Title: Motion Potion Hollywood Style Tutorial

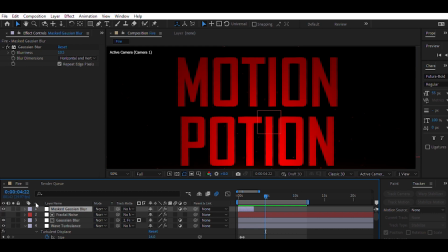Also take one more adjustment layer and apply Gaussian blur over it, which you can see here.
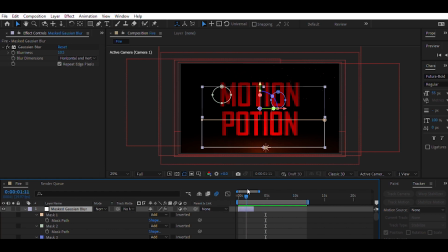I have masked it from 3 random sites.
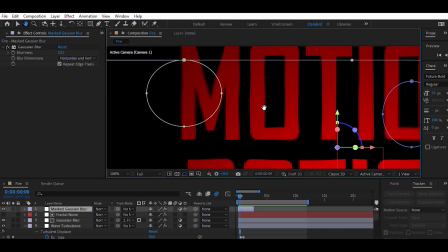This adjustment layer will be there for only for 2 or 3 seconds in the start of the animation, because it will create an impact with the high blur value in the start.
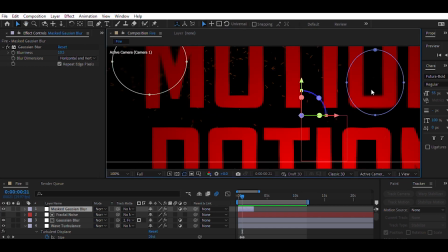Like the impact which you can see in the start of the text, it comes in and boom, stucks on the screen. So for that impact, I have kept this adjustment layer with high blur value.
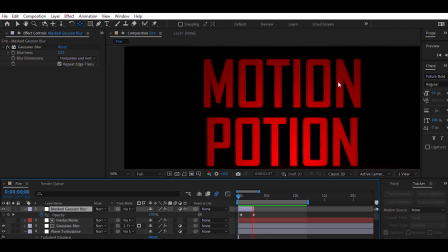Also, I have given key to the adjustment layer so that the blurriness reduces once the text settles down on the screen. You can see it on the screen there.
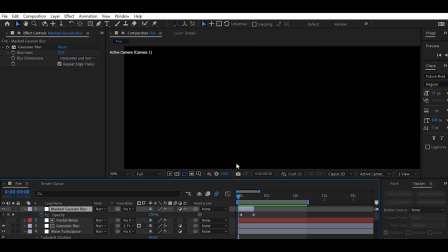So here we are ready. We are done with this.
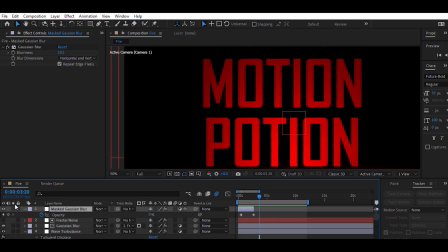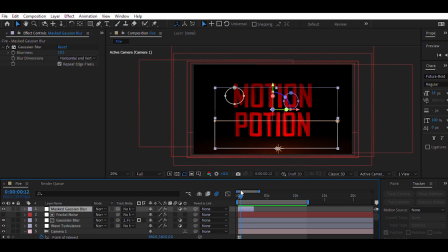So next we are going to create the fire particles. Here, this one, this is what we are going to create now.
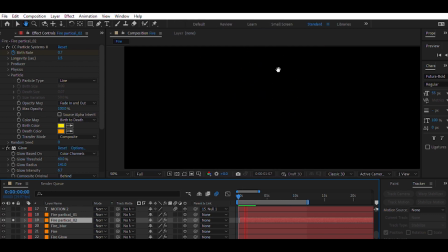So we are going to use CC particle system 2 here, and these are the keys. Okay, when you apply key to the birth rate, the first key should have the maximum value and the last key should be 0,
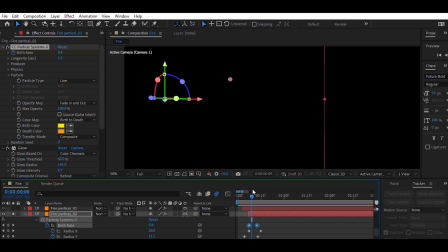so that during the impact we will be able to see more particles, and after few seconds they all fade away. This key setting will enhance the explosive impact of the particles. See, if I'm increasing the value, it looks like this.
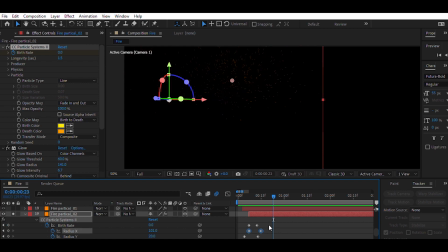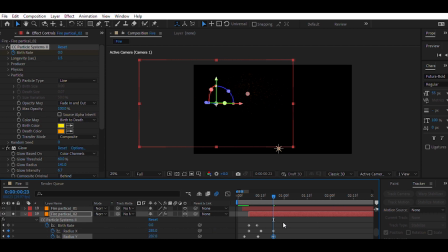And the keys that you apply to the radius x and y should be 0 first, and later the value that gives the proper spread to the particles. This is what is going to happen. And for some particle, keep the particle type as line,
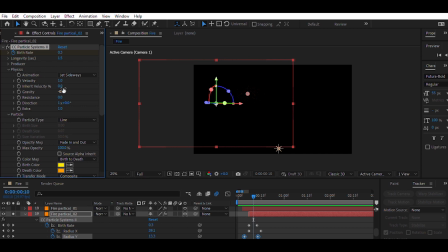and these physics is also little important to be taken care of, like the gravity should be in negative. Then jet sideways I have used. Same way, just
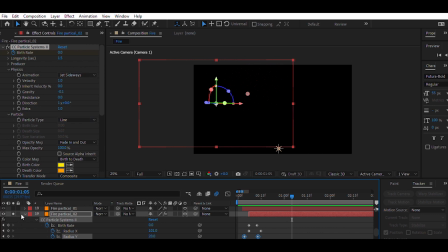use line as particle type in some and copy paste the same solid again and change the particle type.
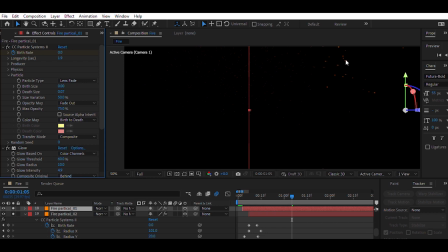Like for this I have used lens fade, then I have applied glow on it. Switching it on and off, see, you can see the difference. So yeah, I've also kept the maximum opacity as 100.
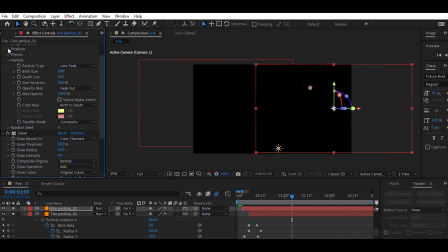Now this gravity is in negative, obviously, because it goes up, it flies from the screen to the upside. So that's the reason why I have kept gravity as minus 0.1.
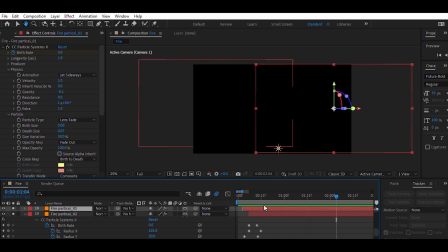And you just have to keep copying and pasting the same solid again and again for all the particle effects. And you can keep it randomly wherever you want to, but only close to the text so that it looks impactful.
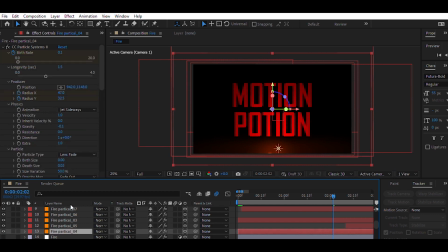So you can see here many solids I have copy pasted again and again,
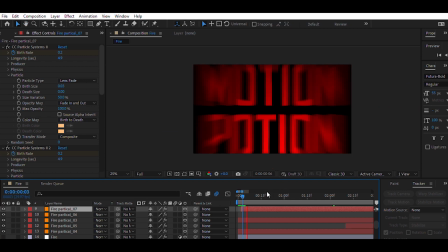and I have changed particle system, the particle type in some of the solids. Some I have kept at the bottom, and bottom particles should be more compared to one on the text.